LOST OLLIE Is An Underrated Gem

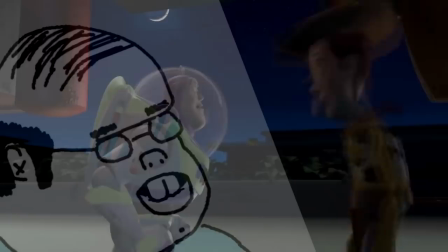Now, you could dismiss the basic premise and go, that's just Toy Story.
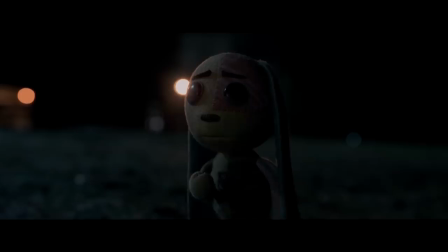You could. You could also shut up and go fuck yourself.
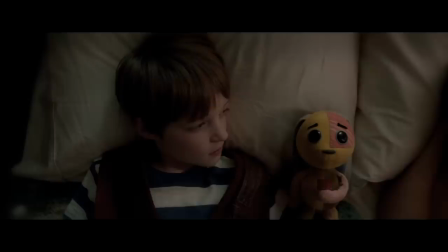Lost Ollie puts an interesting, refreshing, and surprisingly dark spin on the lost toy finding its way home trope.
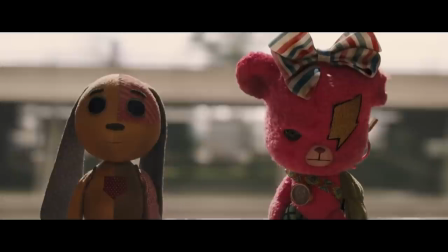It turns what could have been just another iteration of a familiar story into something truly unique and special.
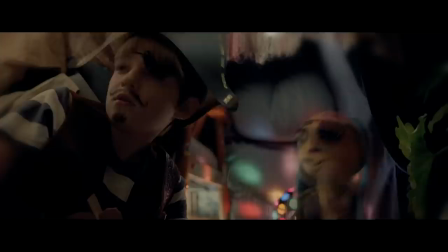And not just special in the way every mum thinks their kid is special.
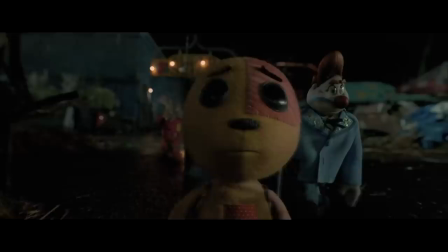It's classified as a children's show, and technically it is, but I hesitate to label it as such.
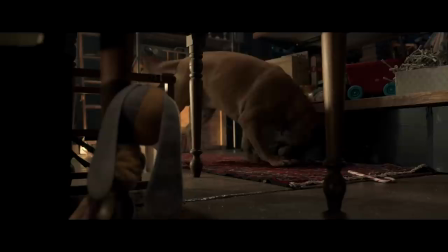Sure, it's family-friendly in the sense that there's no gore or naked honking mommy milkers to scar the kiddies, but it still goes to some pretty dark places at times.
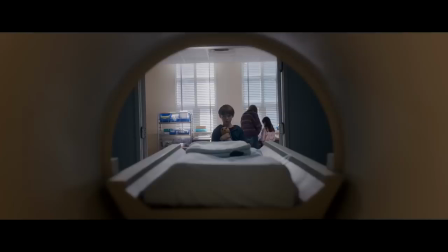The series explores themes like memory, loss, abandonment, grief, bitterness, loneliness, death, and the importance of home and family.
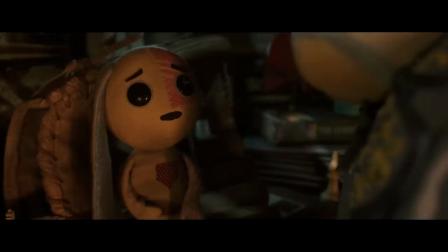Having these themes in a kid's story is by no means a bad thing, but you might want to watch it with them in order to help them process what they're experiencing.
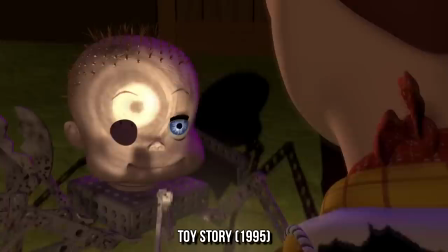I'd put it somewhere between Toy Story and Coraline in terms of its suitability for young kids. And let's be honest, the Toy Story movies had some pretty messed up stuff in them as well.
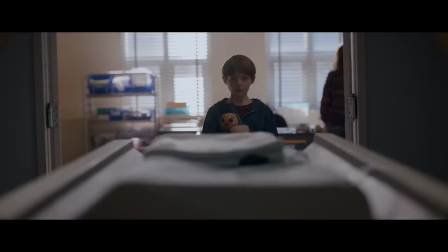So if you were thinking of just sticking your kids in front of the screen for a few hours while you go into the other room to jerk off, maybe don't do that with this one?
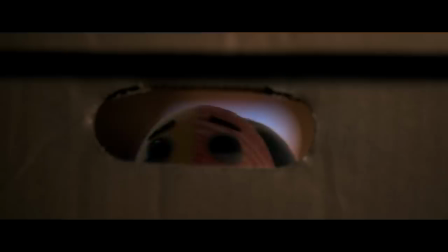Unless you want those kids to be traumatized. But if you're an adult, there's still plenty of reason to give this your time.
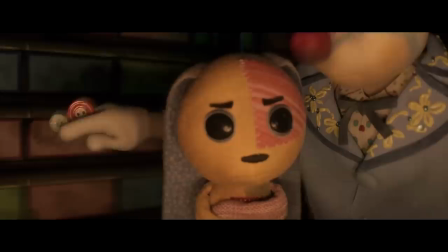To just put this in a box as a kids' show would be wrong. I truly believe it transcends that category in the way any good Pixar movie does.
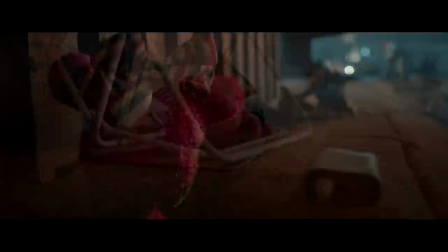I think you'll be surprised by how dark it gets. I'm not gonna sugarcoat it, Lost Ollie is pretty fucking sad.
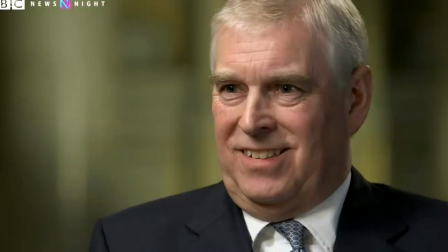I shed a few tears through some of the more emotional moments, and if you haven't cried at least once before the end,
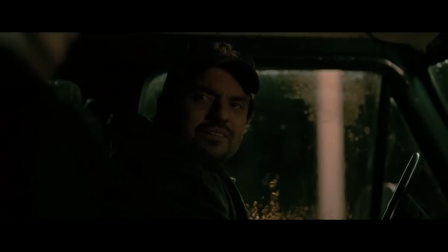you're a fucking sociopath who shouldn't be trusted around children. And don't act like you don't ever cry.
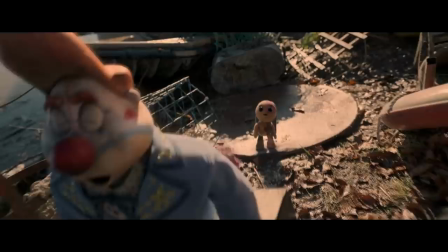Come on, you're not impressing anyone. Just let it out. It's healthy. Lost Ollie is much more gritty and grounded than something like Toy Story,
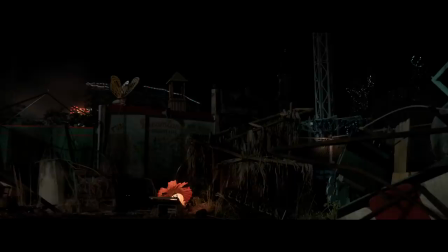right down to its visuals and the choice of rundown locations, which serve to reinforce and convey the story's themes.
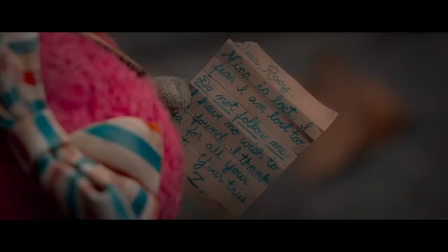It's truly an emotional rollercoaster, especially in the last episode. The script, the backbone of this entire experience, is superbly written.
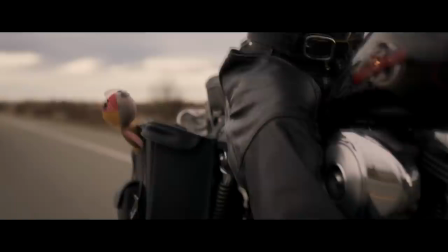The first episode, I admit, does start off somewhat slow, but bear with it because I would argue that the slower setup is necessary and the show does get better from there.
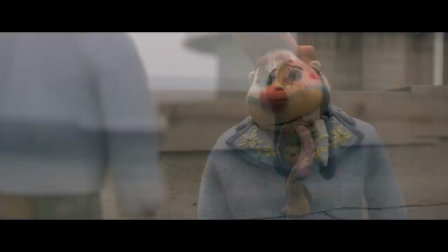Lost Ollie is also very good at misdirection, causing you to expect something when actually something else is the case. It offers hints about upcoming plot twists that you might not notice at first and make for strong foreshadowing in retrospect,
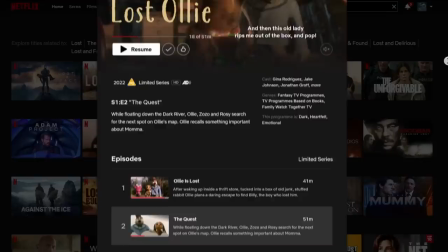but aren't so strong that those twists are eye-rollingly obvious. The decision to go for a miniseries format instead of trying to condense everything into a
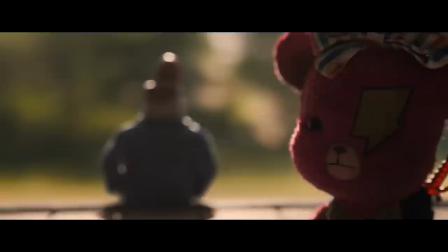feature length of 90 minutes to 2 hours means that there's more time for build-up and character development, which makes the eventual payoffs even more satisfying.
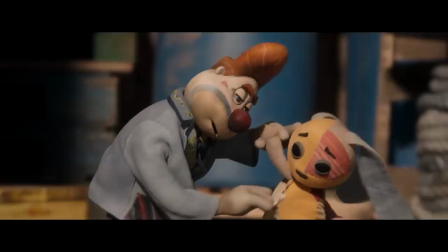Honestly, it feels like the perfect length and doesn't overstay its welcome, which in this age of frequent bloat and padding is much appreciated.
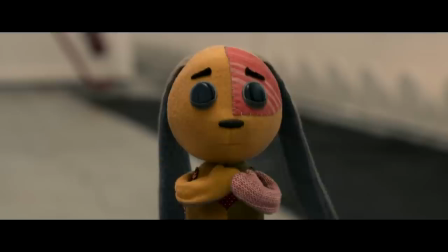But what is here was so good that when it was over, I wanted more.
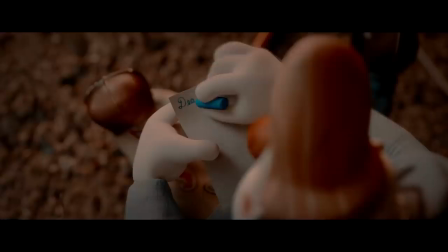But sometimes, less is more. At least, that's what I tell the ladies, anyway.
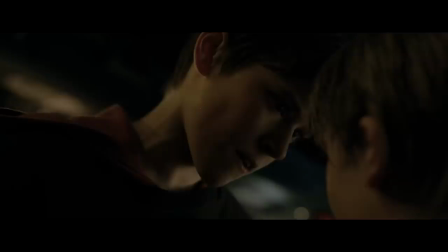Even the best written script has to be brought to life, and the performances are for the most part excellent, especially the voice actors.
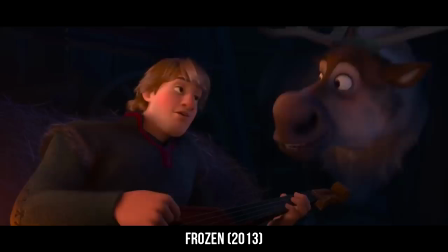There are some minor exceptions to this, but not enough to bring down the quality as a whole.
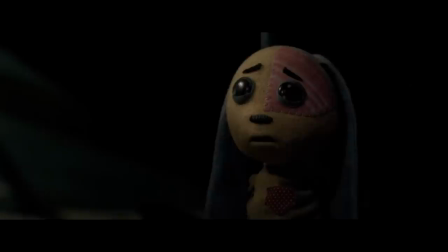Ollie himself is voiced by Jonathan Groff, who you might know as Kristoff in Frozen, King George in Hamilton, or Holden in Mindhunter.
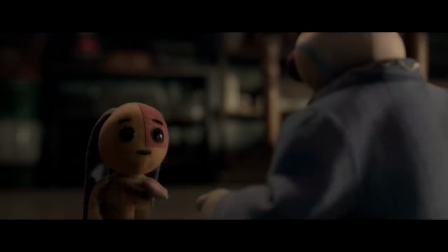He's unrecognisable here though, and his performance goes a long way to making this innocent and determined little toy both sympathetic and endearing.
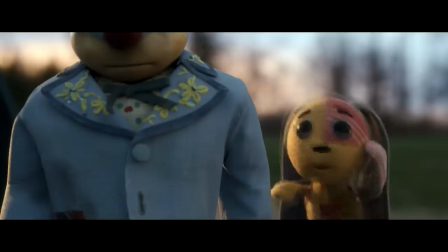Mama was right. He ain't nothing but a pissant in a pit bull's body.
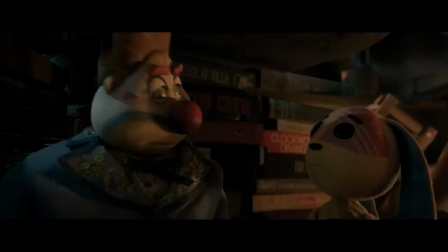Are those lightsabers? Are you a Jedi? How'd you get lightning on your eye?
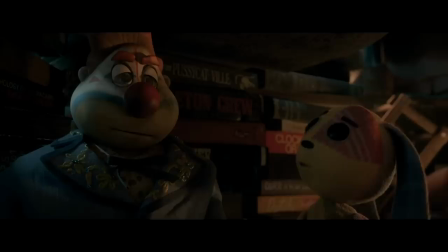Paws off! You can't trust this old world, Ollie. You can trust me.
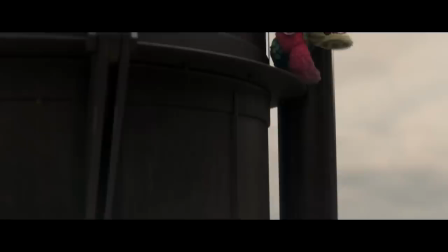Mary J. Blige brings enough tortured confidence and humanity to Rosie that you just want to reach out and hug her through the screen.
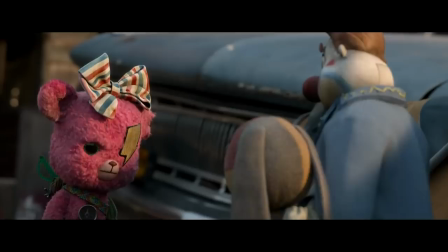I'm Ollie. I need hugs and constant attention. I'm jealous of what a great pirate Rosie is because my ears are stupid.
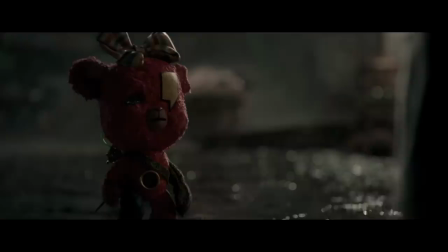I was worried. You just left.